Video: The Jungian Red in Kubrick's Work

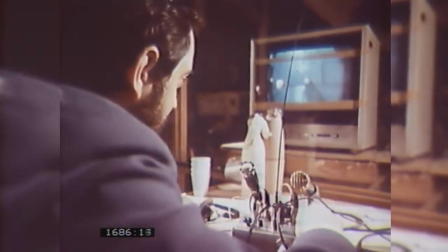259s
With this in mind, it's impossible to deny Kubrick's connection to Jung's work.
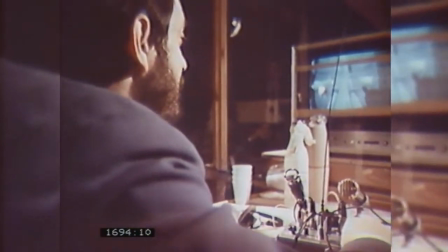264s
Now that we've established a clear connection, I will interpret Kubrick's use of red through a Jungian perspective.
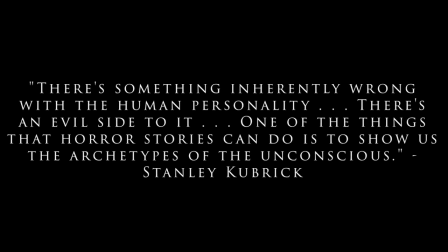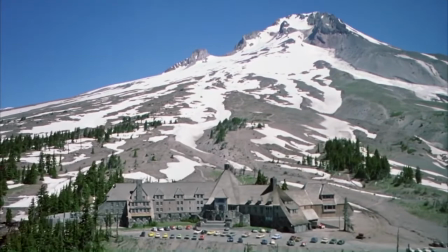286s
The Shining is Kubrick's adaptation of a Stephen King novel by the same name.
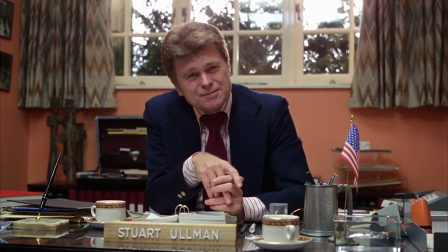290s
It follows the story of Jack, a writer that is hired to be the winter caretaker of the isolated overlook hotel.
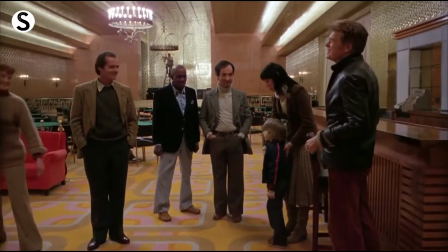297s
He settles in along with his wife Wendy and his son Danny, who is plagued by psychic premonitions.
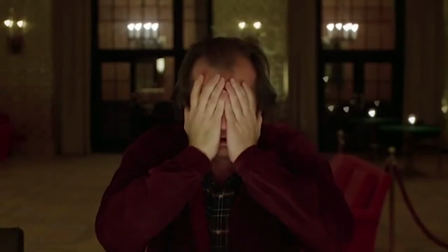303s
As Jack's writing goes nowhere and Danny's visions become more and more disturbing,
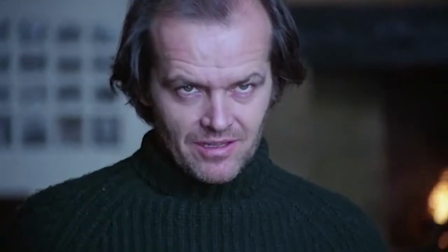308s
Jack begins to unravel into a homicidal maniac hell-bent on murdering his family.
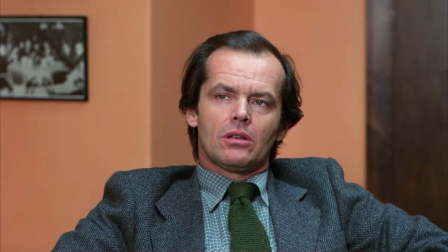312s
The man we see initially is sufficiently versed at presenting himself as a dependable employee and aspiring writer.
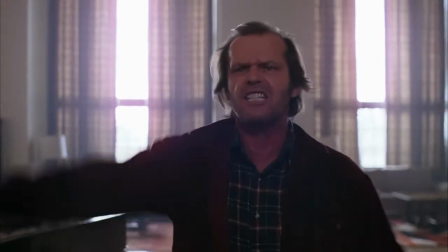319s
Soon, however, we witness his propensity for using repression, denial, rationalization, and projection as buffers against self-awareness.
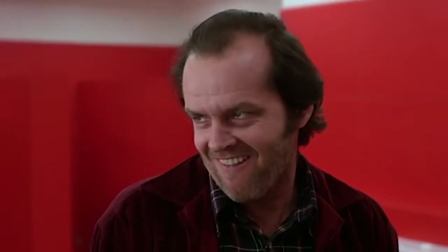328s
What's central to The Shining is Jack's fall into madness. Jack's descent mirrors the Jungian theory of the shadow self.
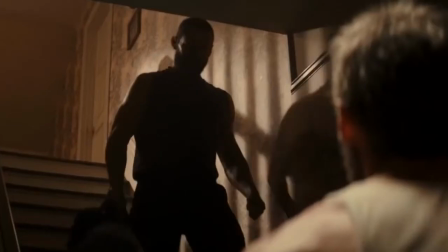335s
According to Jung, the shadow self is supposedly the unconscious side of one's psyche that the conscious side suppresses.
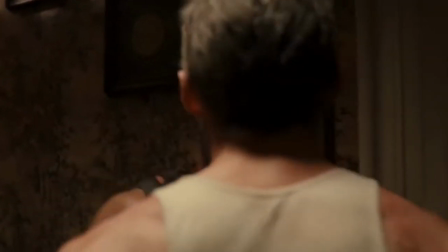342s
It's the dark side of ourselves that we shelter from everyone else.
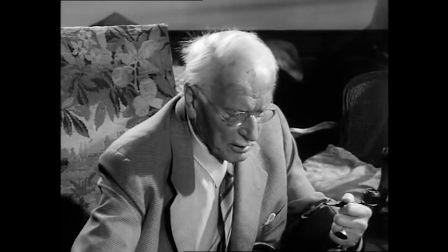346s
Jung believed that understanding and accepting our shadow selves, rather than letting them fester inside, was the key to finding oneself.
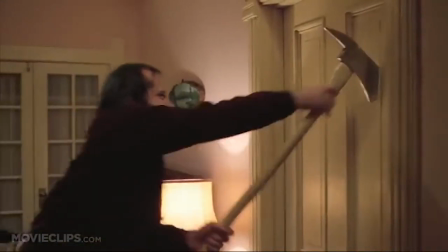354s
In The Shining, we instead see Jack's shadow self completely take over him.
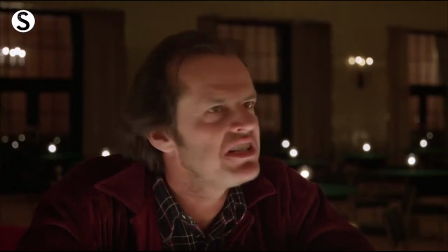359s
This possession is illustrated through Kubrick's placement of the color red.
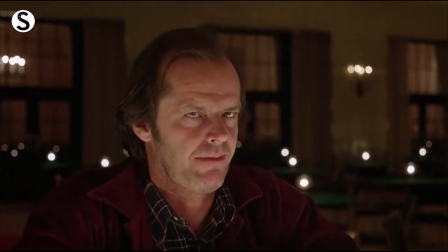363s
As Jack loses himself to the ethereal powers of the hotel, red becomes more and more apparent around him.
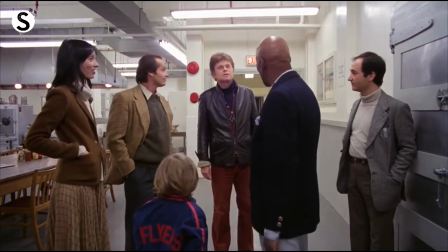370s
In the beginning, Jack is mostly in browns, but in the moments where he is alone in communicating with the unconscious forces of the hotel,
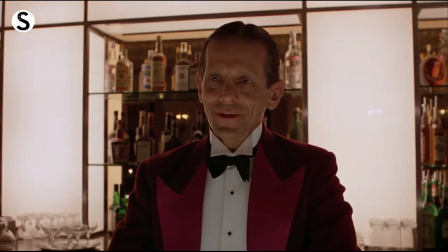378s
he and the environment around him starts to fill with red.
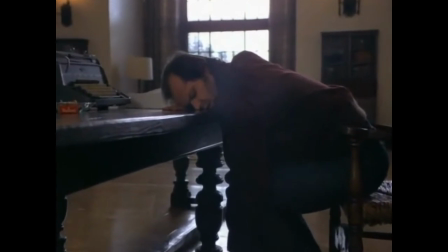382s
The first time Jack wears red, he's screaming from a horrible nightmare he had after falling asleep writing.
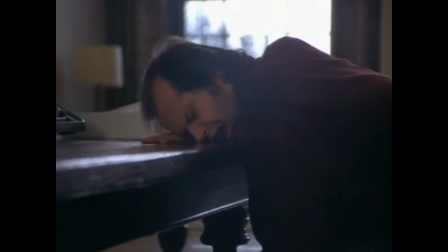388s
This is the shadow or unconscious self making its first attempt at taking over Jack.
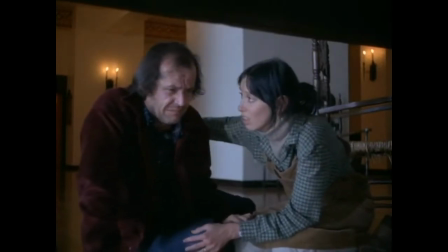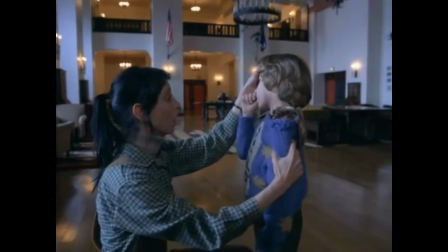402s
Danny walks in with a wound on his neck and Wendy jumps to the conclusion that it must have been Jack's doing.
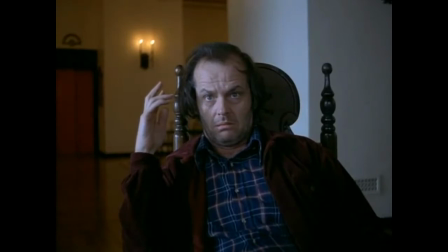408s
This leaves Jack to his own devices. After this, Jack goes to the hotel bar.
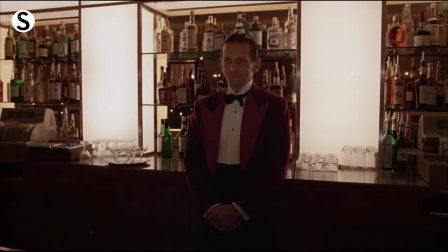414s
Here, a phantom bartender named Lloyd, who is also wearing red, appears before him.
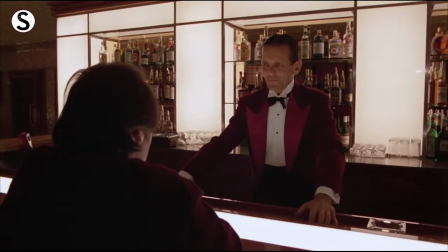421s
Lloyd, a projection of Jack's unconscious, pushes Jack to talk about his troubles.
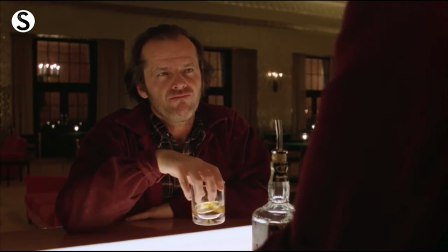425s
As Jack drinks, he rationalizes that his troubles are being caused by Wendy.
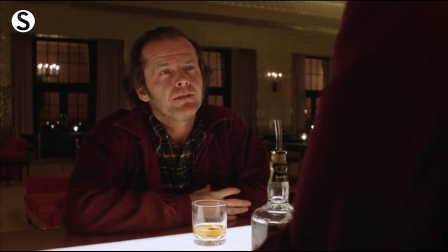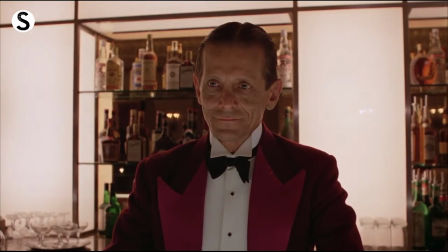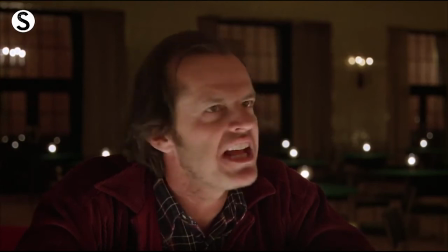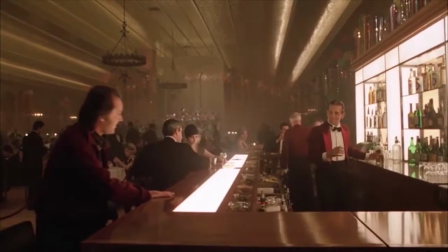446s
Red makes its true debut at the tipping point of Jack's mind.
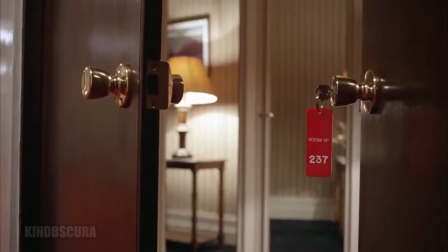450s
When he comes back to the bar after visiting room 237, which by the way has a red room tag attached to it, he is invited to the bathroom behind the bar.
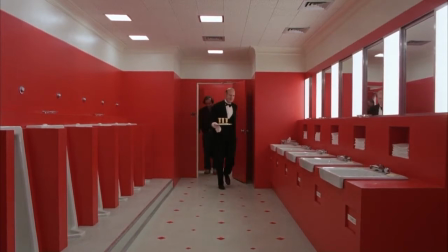459s
The red in this scene could not be more explicit.
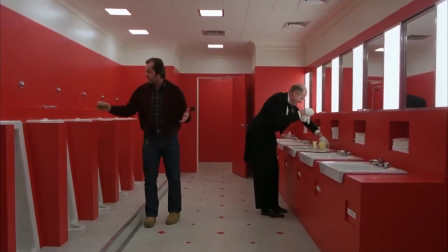463s
The walls of the bathroom are almost uncomfortably covered in red. the visual representation of Jack's unconscious winning over him is astounding.
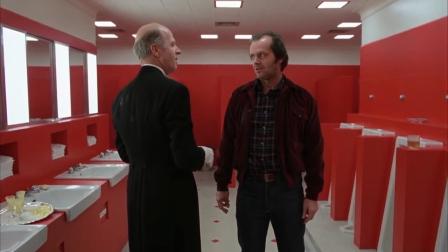471s
Here, Jack talks to the former caretaker of the Overlook Hotel, Mr. Grady.
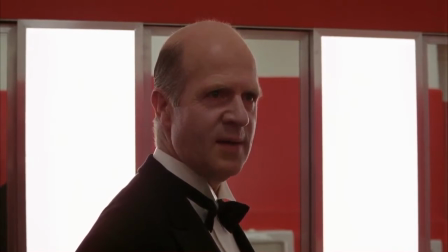477s
As their conversation ensues, Mr. Grady eerily talks to Jack and convinces him that his wife and son are interfering
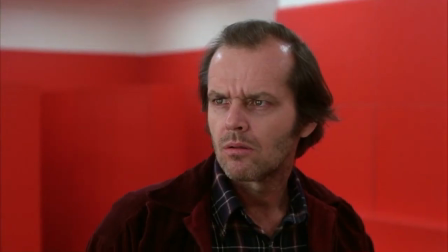485s
with the important work that needs to be done, and perhaps he should correct them.
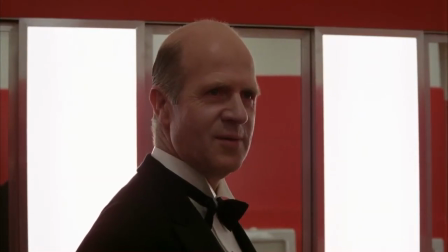If you don't mind my saying so, a bit more."
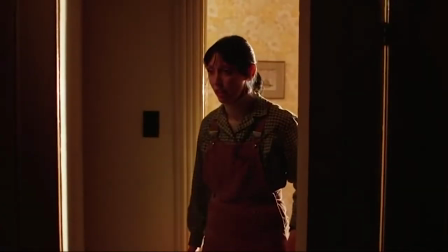507s
This is the moment where Jack loses to his shadow. The moment activates Danny's final vision, and he screams, Red bronze!
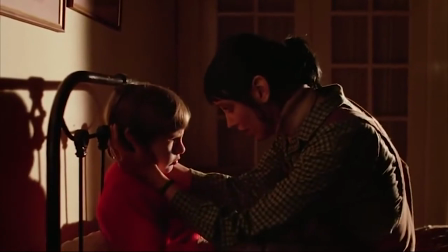515s Red bronze! Danny, what's the matter, honey? Red bronze!
Which is murder backwards.
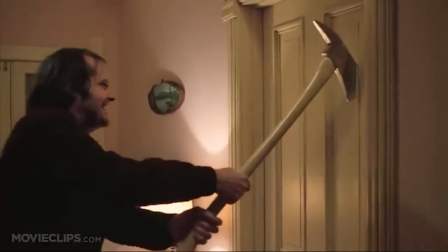521s
From this point on, Jack is fully taken by his lust for death, and wears red for the rest of the film, as opposed to Wendy, who wears all blue.
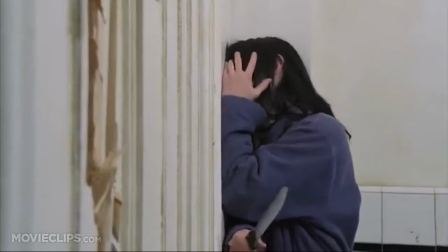530s
The fact that Red is absent with Wendy indicates that at this moment, she's living in her conscious self, unlike Jack.
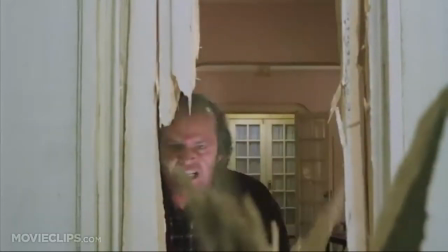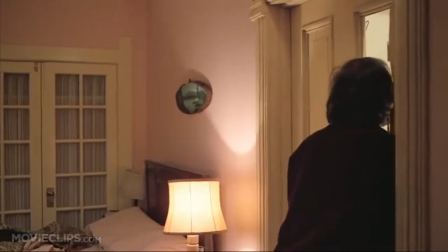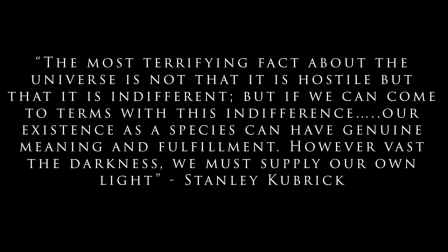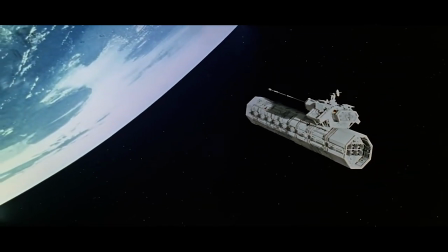572s
Out of the three movies I watched, 2001 A Space Odyssey was the strangest.
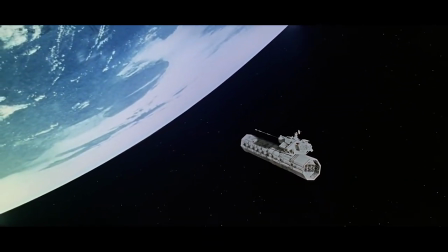577s
The film takes place in outer space, but its real setting is the inner space of our psyche. Through incredible symbolism and visualization, Kubrick takes us on a voyage of self-discovery to find out what it really means to be human.
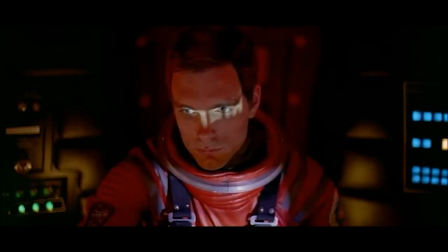590s
In order to frame how Kubrick's red represents our unconscious, we must first dig deeper into the heart of the film.
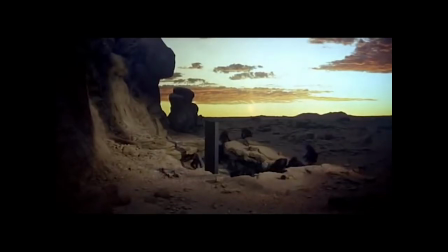596s
In the very first scene, we see a black monolith buried deep in the sand that is discovered by our ancient primitive ancestors.
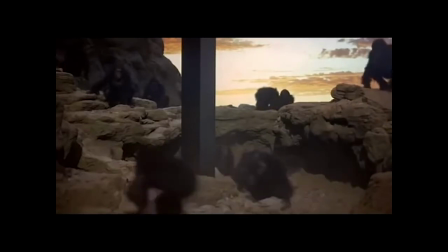604s
Like the fear of our unfamiliar unconscious, the primitive humans fearfully approach the monolith and touch it hesitantly not really grasping its essence
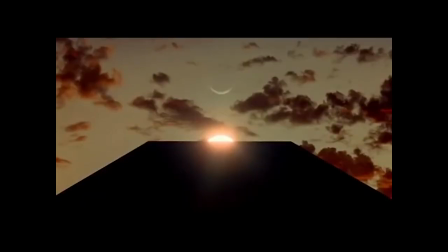613s
the monolith aligned with the sun pointing upwards inspires the primitive humans with their first creation
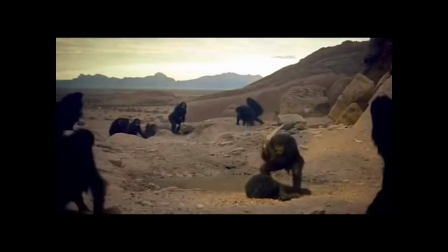620s
a bone that they use as a tool and then as a weapon this is a discovery of opposites of good and evil that according to jung we all possess
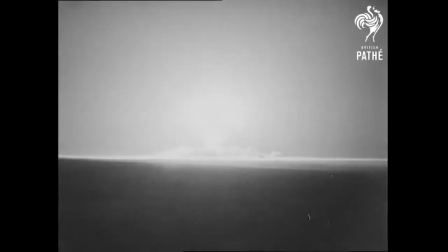629s
not all the things we make are good and empower advancement some of the things we make are embedded in warfare and aggression that can
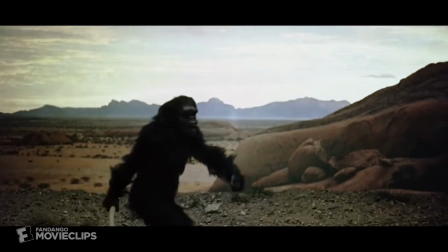637s
ultimately lead to destruction. This same tool that leads to this aggression is then thrown up to the heavens by the primates,
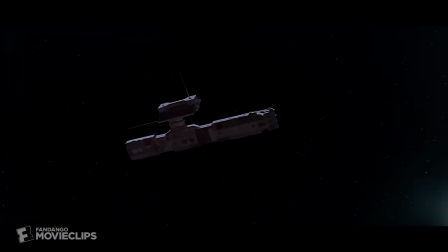645s
only for it to become the spaceship that will further our exploration into the inner space psyche.
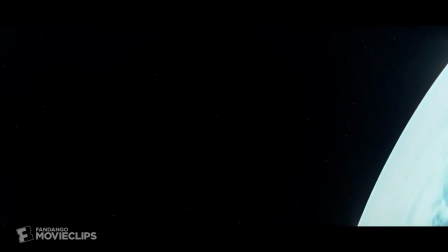651s
And so, the Odyssey continues.
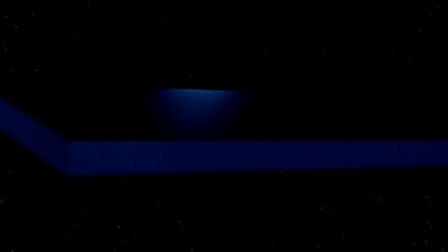654s
The rest of the film is then centered around a mission to Jupiter, where a similar monolith is discovered floating nearby the planet.
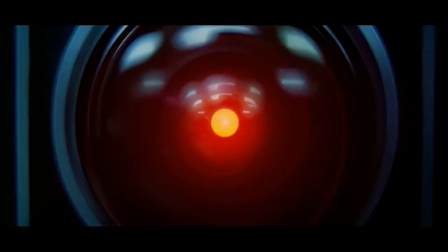661s
With a new tool on humanity's side, the supercomputer HAL 9000, they'll be able to figure out what the monolith is.
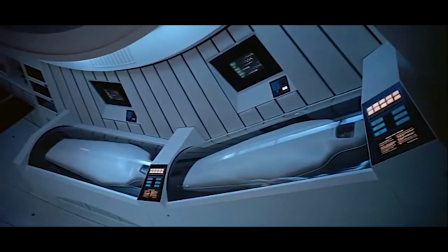669s
And here is where the film expresses the error of human nature.
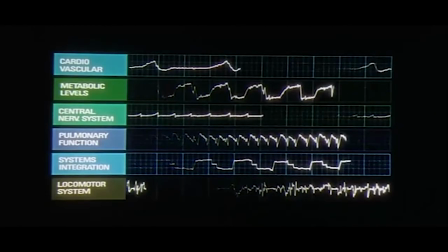673s
It's the reliance on technology and science to figure everything out and to tell us who we are, to be the all-good and powerful god.
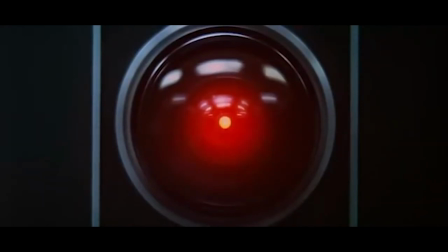681s Let me put it this way, Mr. Raymer. The 9000 series is the most reliable computer ever made. No 9000 computer has ever made a mistake or distorted information.
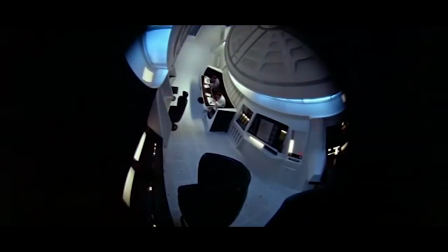694s We are all, by any practical definition of the words, foolproof and incapable of error.
Mysticism, spirituality, and instinct are dead for this new modern human.
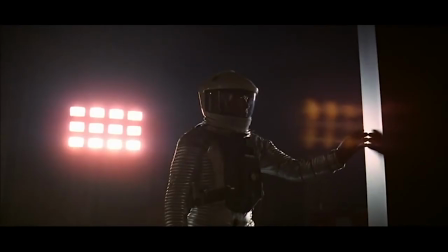706s
Logic is now the mother image that humans look to for guidance. What is still feared, though, is the unknown, or the unconscious, and its magical influence.
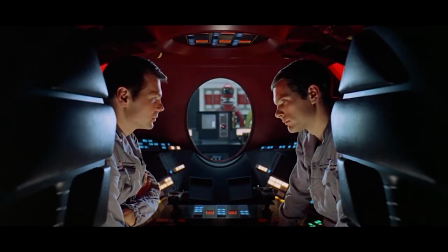716s
The color red in the film represents that threshold between the known and unknown.
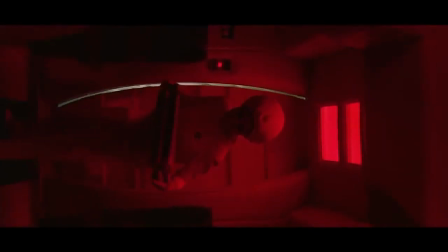721s
Kubrick mainly puts his reds with technology, the flight bays in the space station, the landing station on Clavius,
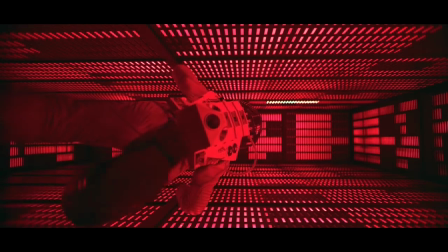728s
and the interior of the HAL 9000 computer, as well as his hypnotic, glossy, and mysterious iris.
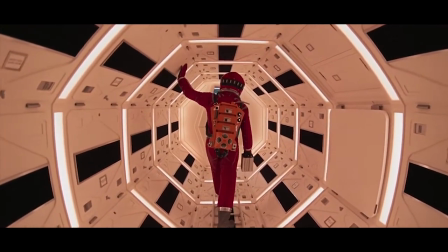735s
It's also the color of Bowman's spacesuit, more literal representation of red being the bridge between the known,
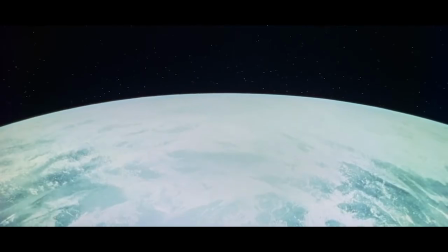741s
the oxygen-rich safety of the suit, and the unknown, represented by the vast vacuum of space.
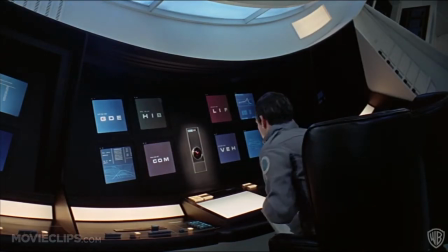747s
For this video essay though, I want to mainly focus on HAL, the antagonist of the film.